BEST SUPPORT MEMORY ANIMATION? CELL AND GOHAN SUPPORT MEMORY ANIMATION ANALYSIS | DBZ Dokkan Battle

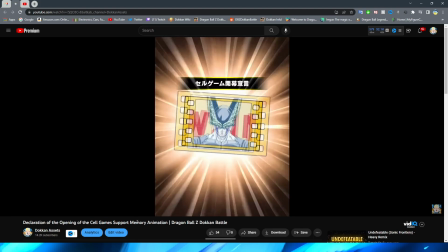(4:10)
With this, I really like the transition that they do here.
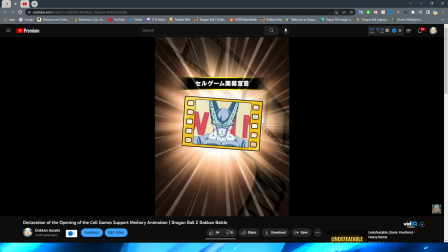(4:13)
So obviously they always have the support memory pop up on screen with the film sort of come around in the background.
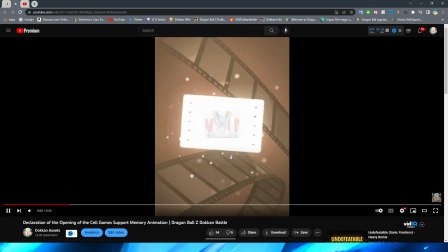(4:19)
And this is a really cool transition where it glows and then they have the TV screen kind of pop up, right?
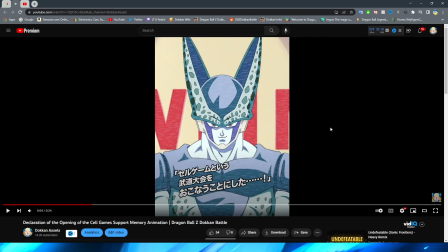(4:25)
And then transition into the actual TV. I actually like that a lot, because sometimes the support memories just kind of glow and then fade from white, which isn't necessarily a bad thing, but I think this is a more interesting transition than some of the other ones they did. Now, I really like the effect that they have on this, where they have sort of like the TV static,
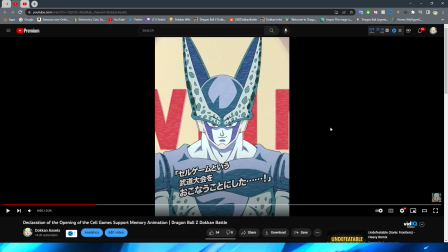(4:44)
or it's almost like if you're watching this on an RCA TV. Gosh, are some of you not old enough to know what that means? Basically a TV that doesn't support HDMI. The funny red, yellow, and white cables, right?
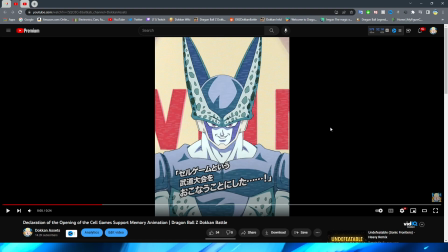(4:57)
A TV like that, right? A non-HD TV where if you were recording it, right, you would be maybe seeing this type of stuff on the screen. And obviously in Dragon Ball, when the characters watch TV, they sort of represent it a lot by having this sort of static effect on the screen. I like it, even though it is basically just some squares, essentially, right?
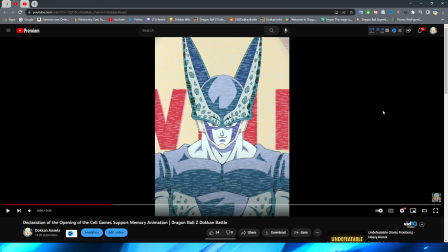(5:16)
You can see that it is basically just a bunch of rectangles on the screen. I quite like this a lot, actually. I think it's a pretty neat little effect. Now, obviously, you have Cell talk. I will say the only weird thing about his lip flaps is that he doesn't actually open his mouth, right? When he has this quote-unquote open mouth pose, it's his teeth that are just showing.
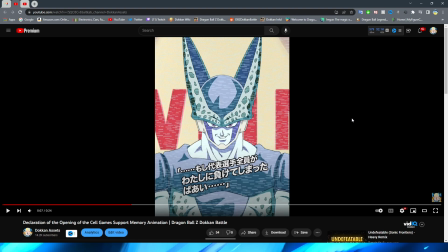(5:36)
So, I don't know. It's just kind of interesting to me that that's what they decided to do. I'm sure they're taking from the source material, but it just kind of looks a little bit funny with him basically just like grinning over and over, essentially.
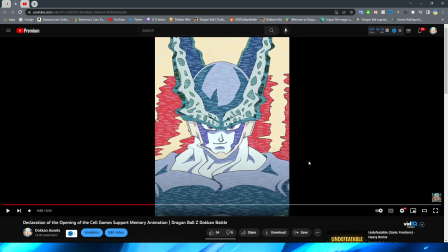(5:48)
Now, the little zoom in, and I do like this transition quite a bit, actually, where they have, of course, the TV kind of like get a little bit distorted, and all they do is basically use a little bit of editing magic to kind of have these little swipes to the side, right, to kind of distort Cell to the side.
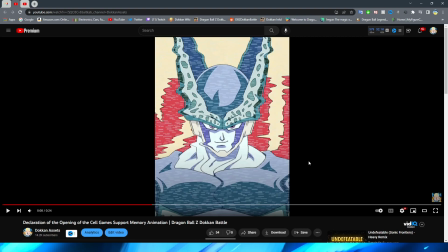(6:07)
There is a tool that you can use to do this quite easily in Photoshop, so I almost wonder if they did this manually or if they like had a specific way. I'm sure they probably just tried to copy it from the anime. But I do like this a lot. Obviously, you have this little effect where Cell is sort of, you know, morphing a little bit here. And they kind of have this flash in and out.
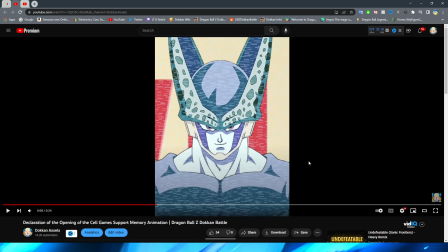(6:26)
It's basically the same like shape, right, as you can see right here, and then for the one that was just there, right, it's not really much different.
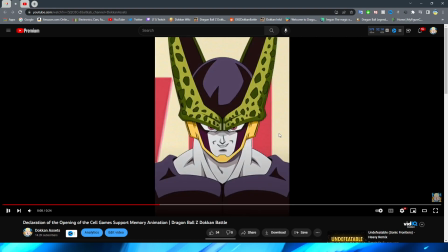(6:34)
I'm pretty sure it's exactly the same, in fact, but it gives off the same effect.
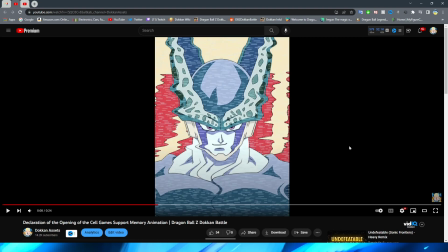(6:38)
And then I do like this, that obviously the whole idea here is that it's zooming in, and now you're actually in the scene,
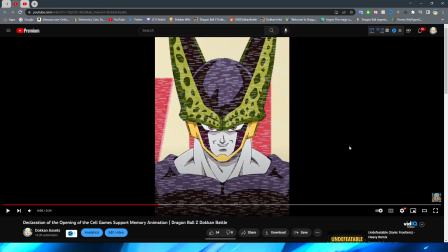(6:44)
right, like you're in the studio with Cell, right, and shot in front of a live studio audience. And then to kind of nail it home with the transition, they still have a little bit of that TV static on the screen before it finally disappears
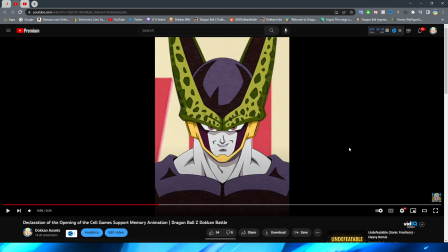(7:00)
and you have Cell in proper color rather than the little bit of distorted color from the TV. I quite like that little addition there. It makes this scene flow a lot, and it makes this transition pretty good, right? It's very simple. It's basically just Cell framed this way for the entire first section, but it's definitely very, very nice.
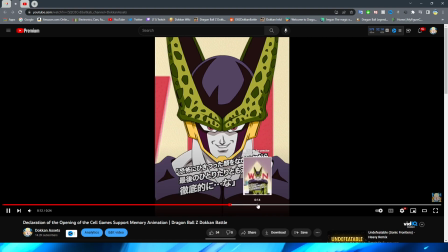(7:17)
I like it a lot. So obviously we have Cell talk for a little bit more here,
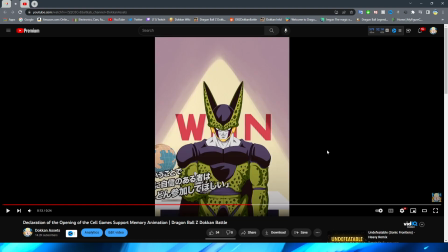(7:22)
and then we zoom out, which I actually like that, you know, instead of just doing a cut to this, right, they actually bothered to zoom out, which is really nice because they definitely didn't have to do that, but it's cool, right? This shot of Cell looks very nice, obviously in front of the network logo and the globe in the back,
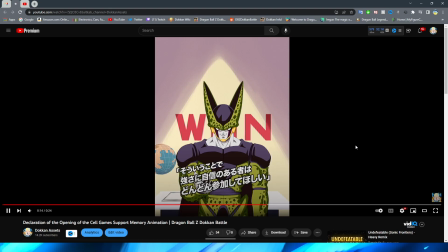(7:42)
with Cell talking about, of course, introducing the Cell games and that everybody has a week to prepare.
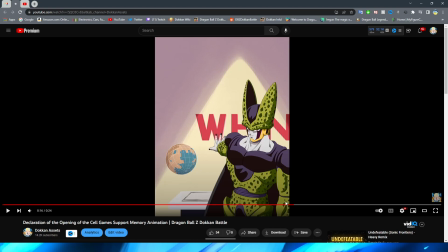(7:49)
And then we have the transition into this pose where Cell is like, well, let me show you what I mean by destroy the world.
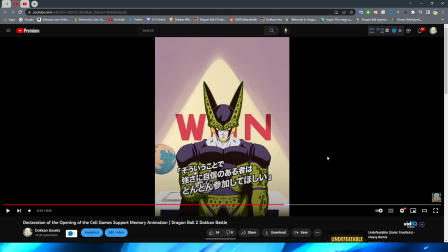(7:58)
So this is a very quick jump in the pose, right? When he goes from here to here. However, I think this works just fine because in my mind, this flows when I watch it. And I think it also helps that even though it is just bam, this quick transition, right?